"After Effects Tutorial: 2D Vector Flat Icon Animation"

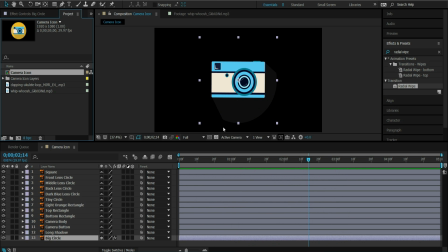I actually want it to go a little slow because I'm going to have other things animating on. Typically I would have that transition a little faster, but I'm going to have multiple objects transitioning and animating on at the same time.
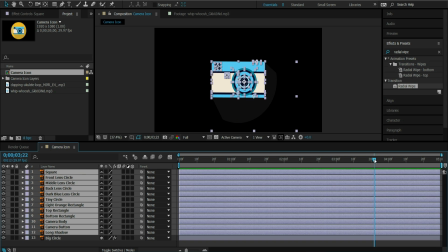Okay, so actually I am just going to move these down the timeline to get them out of the way for now.
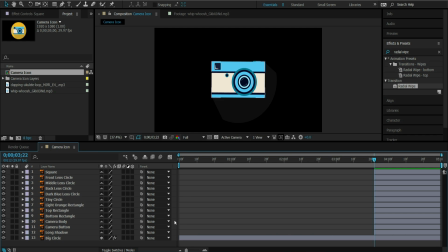The next layer I actually want to animate is going to be camera body. I'm just going to drag them here and I'm going to animate the scale and the opacity of the camera body so
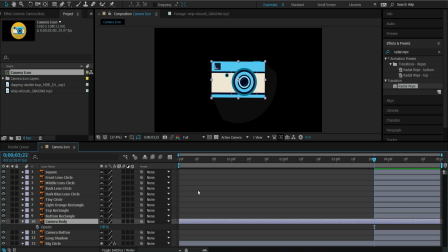I'm just going to press hotkey T for opacity shift s s for scale so
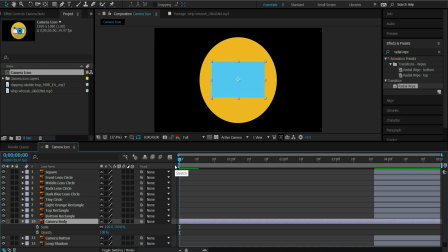let's see I want the opacity I'm going to keyframe 100% here and
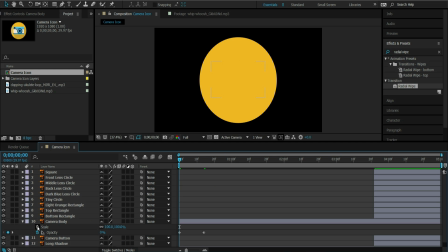scale we're going to do the same thing.
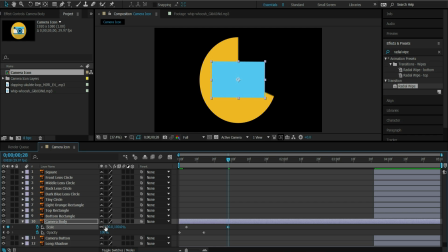Right here I'm going to bring it to 100%. Now I'm a fan of easy ease to make transitions and animations smoother.
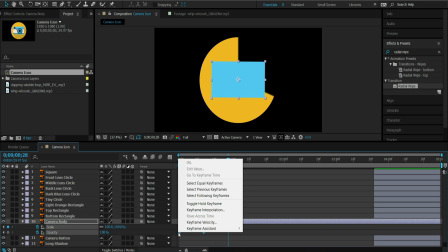So I'm just going to select my keyframes and easy ease.
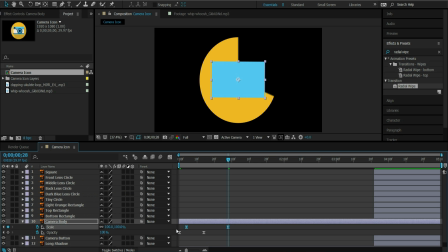Now for the actual scale I want it to be, I want it to slow down as it scales in.
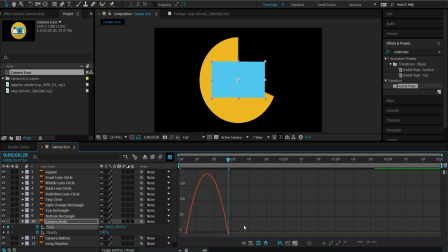So what I'm going to do is go to my graph editor which is right here. I'm going to select these keyframes, push this back
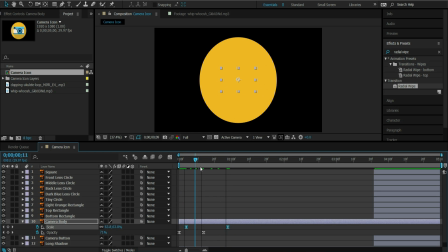and that way it's a smoother transition so it slows down as it scales in. Now the next layer I want to animate will be the light orange. Your project file can look completely different.
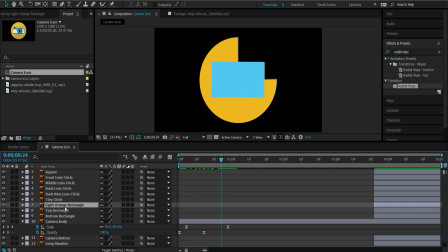All I say is have an idea of what you want your actual animation to look like and just kind of animate in those layers. So layer things top to bottom. You may get into After Effects and realize you should reorganize your layers a little bit, which is fine.
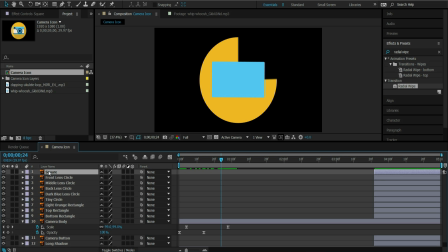For instance, this square layer here, I want to bring right above my camera body layer. So you can just shift those around. But just animate in steps and know what you want your animation to look like, which will actually help you with animating. Right now if you're looking at it, you'll probably be like, what is she doing? But as you start to animate, you'll see things come together. Okay, so I'm just going to go through and just animate multiple layers. I'll speed up the footage, but you should still be able to see what I'm doing. And if I see anything that's really important or different than what I've previously done, I'll just stop and explain what I'm doing.